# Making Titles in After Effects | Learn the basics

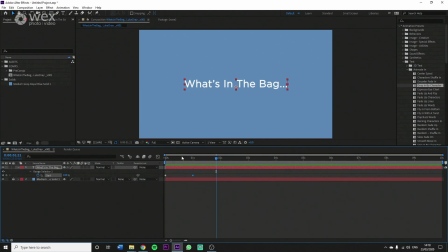[4:14]
Feels like a very long second, but but I'm not happy with the way this animation looks, so I'm just going to Control Z, and as you can see, it's just removed it. So it's that simple. It's just trial and error, just double click, find one that works for you, very simple. The presets are there for you to have fun with, really, and to make your life easier.
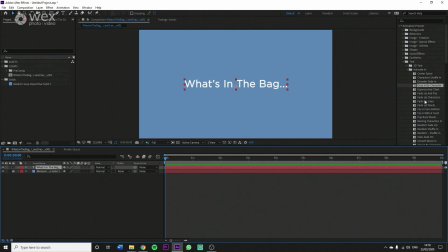[4:36]
Okay, so I already kind of know which one I would like. I kind of want like a typewriter one. So I wonder, typewriter. So we'll just double click that. As you can see, it's already showing me that the keyframes are there because I already had the U button pressed from before.
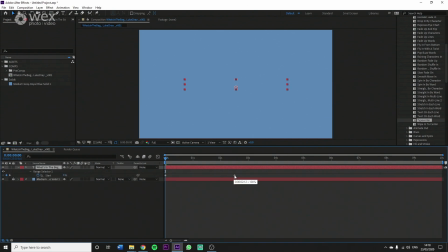[4:51]
So I'm just going to hit U on here again, get these keyframes revealed, and just kind of scroll along, see how quick it is. Okay, that's good. Okay, it's a bit slow, so I'm just going to drag this up to about here.
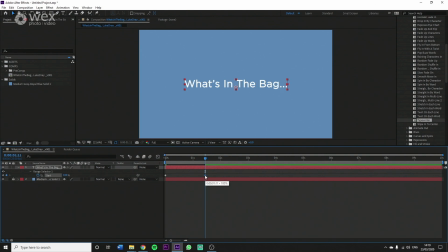[5:09]
Okay, that's good. Maybe like a second and a half. And what I'm going to do is I'm going to do a little cheat that I like to do on everything, which is to, you know, instead of it just kind of stopping suddenly right at the end, I want it to kind of ease off. I just want it to ease off it, so it's not going stop. I want it to go and that's what I'm going to get.
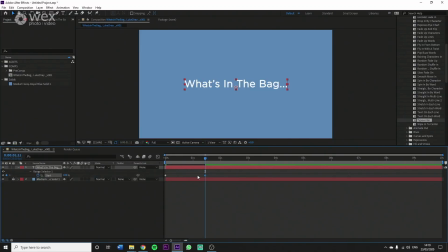[5:30]
So what I do is, all I do is I go to the keyframe that I'd like to affect.
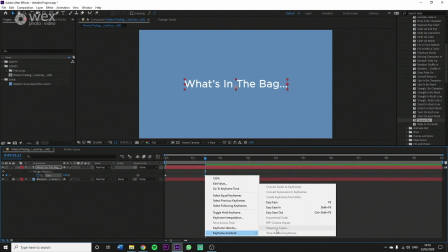[5:34]
I right click it, I go to keyframe assistant, and then I go to easy ease in.
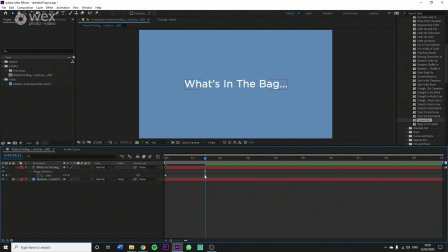[5:41]
Just click that, then it makes this little arrow symbol here. So let's see how that looks. Yep, so as you can see, the ellipsis at the end, it kind of slowly types on right at the end, just to give a, I think it gives it a sense of having a bit more weight and realism to it,
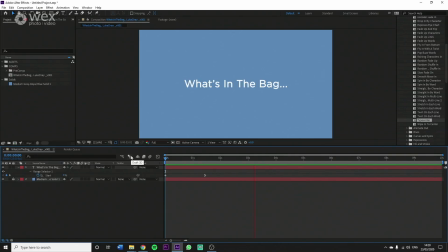[6:00]
so it's not all too digital, it's got a little bit more of an organic feel to it. I feel like we need more stuff going on, so what I'm going to do is, I'm going to go
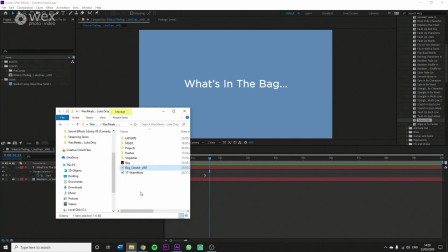[6:12]
into here.
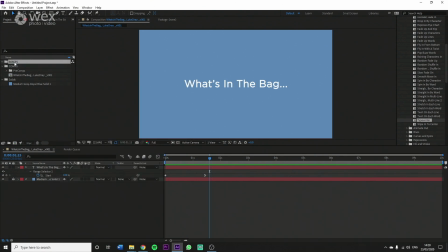[6:17]
Got this asset here, I might not use it. I just drew something I drew from earlier. It's just a bag. Good old bag. What's in the bag? Put a nice little bit of bag behind there. Maybe scale that down just a little bit. Stick it over to the side there.
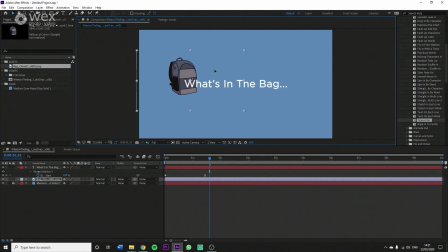[6:34]
Maybe up a little bit so the contrast kind of doesn't conflict with the text, the white of the text. Bring it down just a bit. You know, use your arrow keys to kind of perfect the pixel positioning that you would like. There's nothing wrong with being a perfectionist.
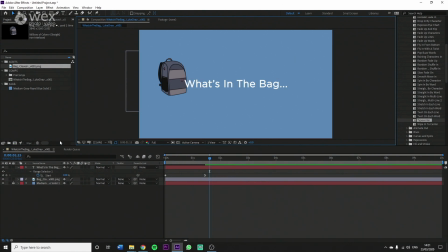[6:56]
This might not be the final version as well. Like, the reason that we name our projects by version number is so that we can just keep making new versions, not deleting the old ones in case we just want to go back to the original or the older version, and then just take it from there. Okay, so I've got my bag.
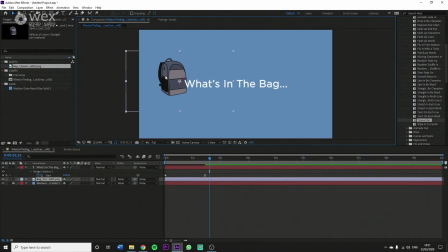[7:16]
But my bag's looking a little bit flat. It's looking a bit two-dimensional. I mean, it's two-dimensional, but we just want to give it a little bit of shading, a little bit of lighting, just make it pop a little bit better. So what I'm going to do is I'm going to go to the layer of the bag.
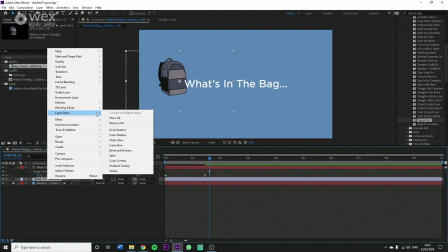[7:30]
I'm going to right-click on it, go to layer styles, and then I'm going to go to bevel and emboss.
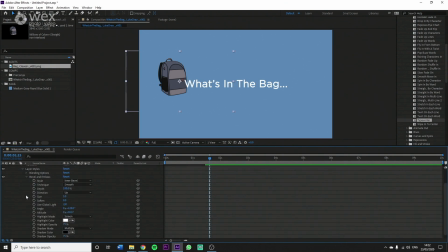[7:42]
Bevel and emboss is just here. Just click the down arrow for it. It's about here, look. And then just play with these settings until you find something that you like. You soften that lighting out a little bit. You usually have to go quite a way for that.
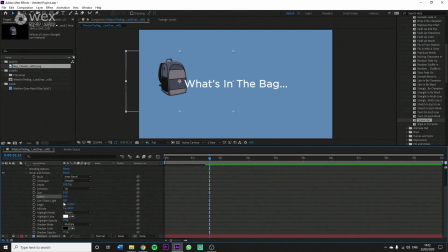Depth. How's that depth doing? I want it to be visible.
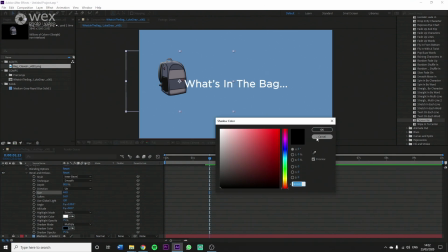[8:10]
You can also change the colours of these if you want to, the shadows and the highlights.
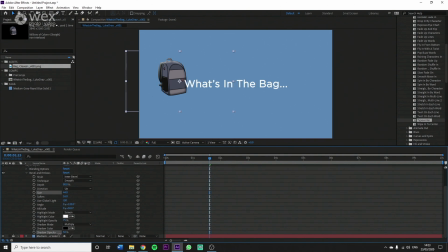[8:15]
But I would more just say change the percentages of them.
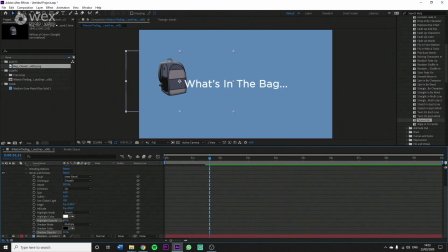[8:21]
I think you just get more of a kind of authentic feel for the lighting and the shadows. I find softer lighting, more subtle lighting, and more subtle shadows are where the authenticity comes through. There you go, that's the difference you get. And I think that looks quite good.
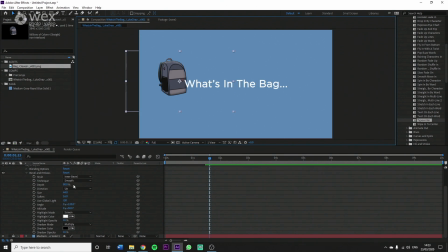[8:37]
Also, if you wanted to change the direction that the light and the shadows are coming from, there's angle over here. You just kind of drag it around until you find a spot where you think it's fitting. I'm probably going to have it come from this side because it feels, because we've got a lot more darker colours over this side, it makes more sense that you'd have,
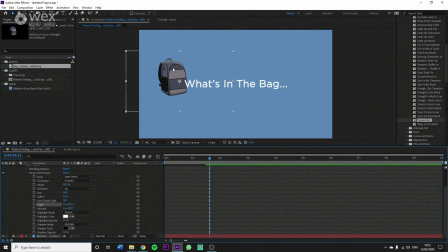[8:56]
well, more shadow coming through and more light on this side where the lighter colours are. I think it just makes more sense. So there you go, there's our bag, looking pretty.
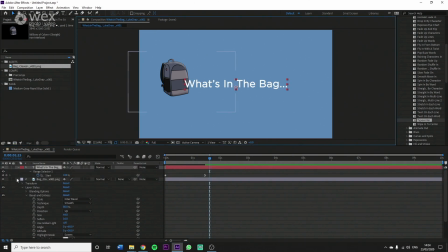[9:09]
What's in the bag? Oh, you can also do this to the text as well. You can add all those shadows like bevels and things to your as well.
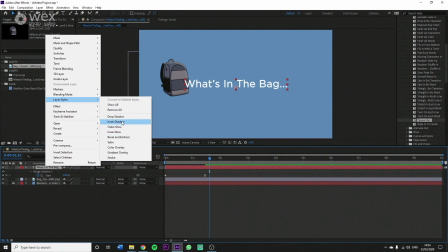[9:16]
In fact, I might just do that. Just add a little drop shadow to the back of it, just to make it kind of stand out a little bit more from the back.
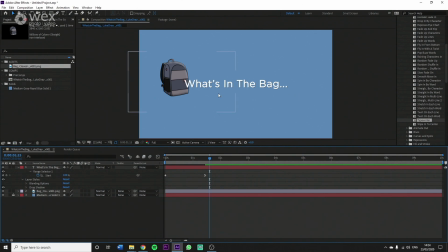[9:23]
There you go. And I won't do anything with it because I think that's just about right, just subtle enough for us. So I'll leave that as it is. Okay, so what do we got? So we got this, and it types on. It's taken a little bit longer now because we're showing this off at full quality,
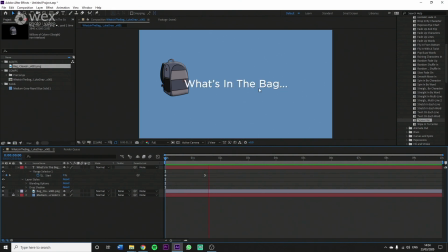[9:42]
and obviously it's got to render all of these individual frames to show us what we've got. But I managed it. You've got a powerful enough computer, you can manage it. But if you don't have a powerful enough computer, you can just hit this drop down on the full bit here, and you can bring it down to like a half of the quality, third of the quality, quarter of the quality. It cuts down on the preview quality while you're working on it, but it doesn't cut down on the quality of when you export it. When you come to render it out from After Effects, it's a completely different, completely separate from this. So don't think it's going to affect the end result. It won't. It's just there to help you work.
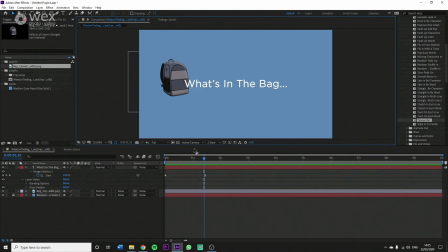[10:19]
So I've just put it back to full quality. And I just want the bag to do something. Like, I don't know, I kind of want it to just whiz on or something. So something I'm going to do is I am going to drop down the bag settings.
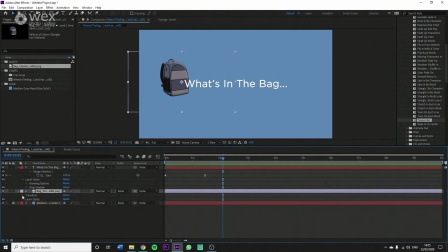[10:35]
I'm going to close the layer styles because that's not what we're in for anymore. I'm going to go to transform settings here. And what I'm going to do is I'm going to activate this little stopwatch by position, because I want to change the position of the bag, but I want to do it with keyframes. So I want it to almost like come in from the side of screen. That's the kind of effect we're going for now.
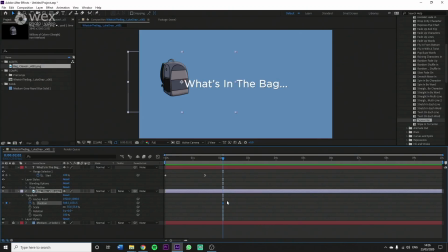[10:56]
So if I start my keyframe there, that's the keyframe's already made. That's where it's going to stop. What I want it to do is just to get the keyframes made, I'm just going to drag this over off screen.
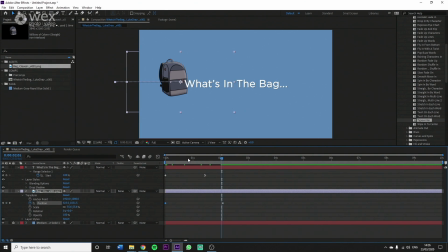[11:08]
And as you can see, it's just going to creep in like that. And now I can move these keyframes wherever I want and work out the timings as I like. Okay, so how's that looking? So the bag kind of stops there. So this is where we want to make use of our keyframes again.
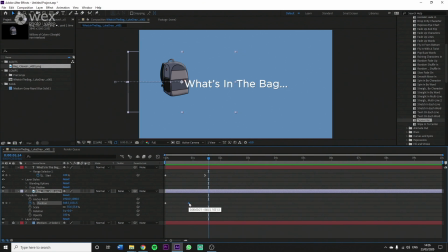[11:27]
But this time I'm going to use the F9 hotkey just to get that done straight away. As you can see, F9 just changed it. Now it's going to render it through. There we go. Kind of just eases off at the end there. Much better.
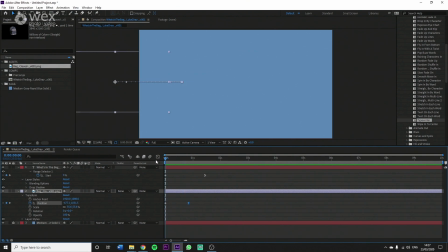[11:44]
So we're just going to make it so the bag doesn't come in so kind of lifelessly like that. It does have an ease off now, which is much better, but we want to make a bit more of it. So what I'm going to do is I'm going to change where this anchor point is, which is this little crosshair here.
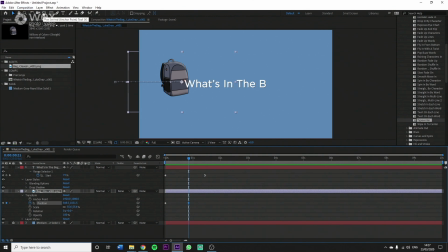[12:00]
I'm just going to click on the pan behind, or the anchor point tool, as I call it. And I'm just going to move it down to the bottom of the bag, because I want it to make sense.
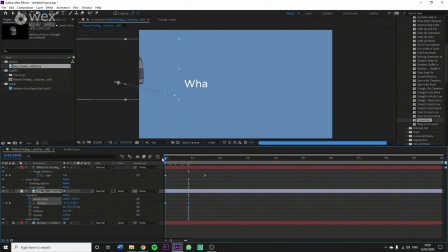[12:18]
I want it to make sense. I want this to come in like that. And I want it to stay the same as it was before. So here we go.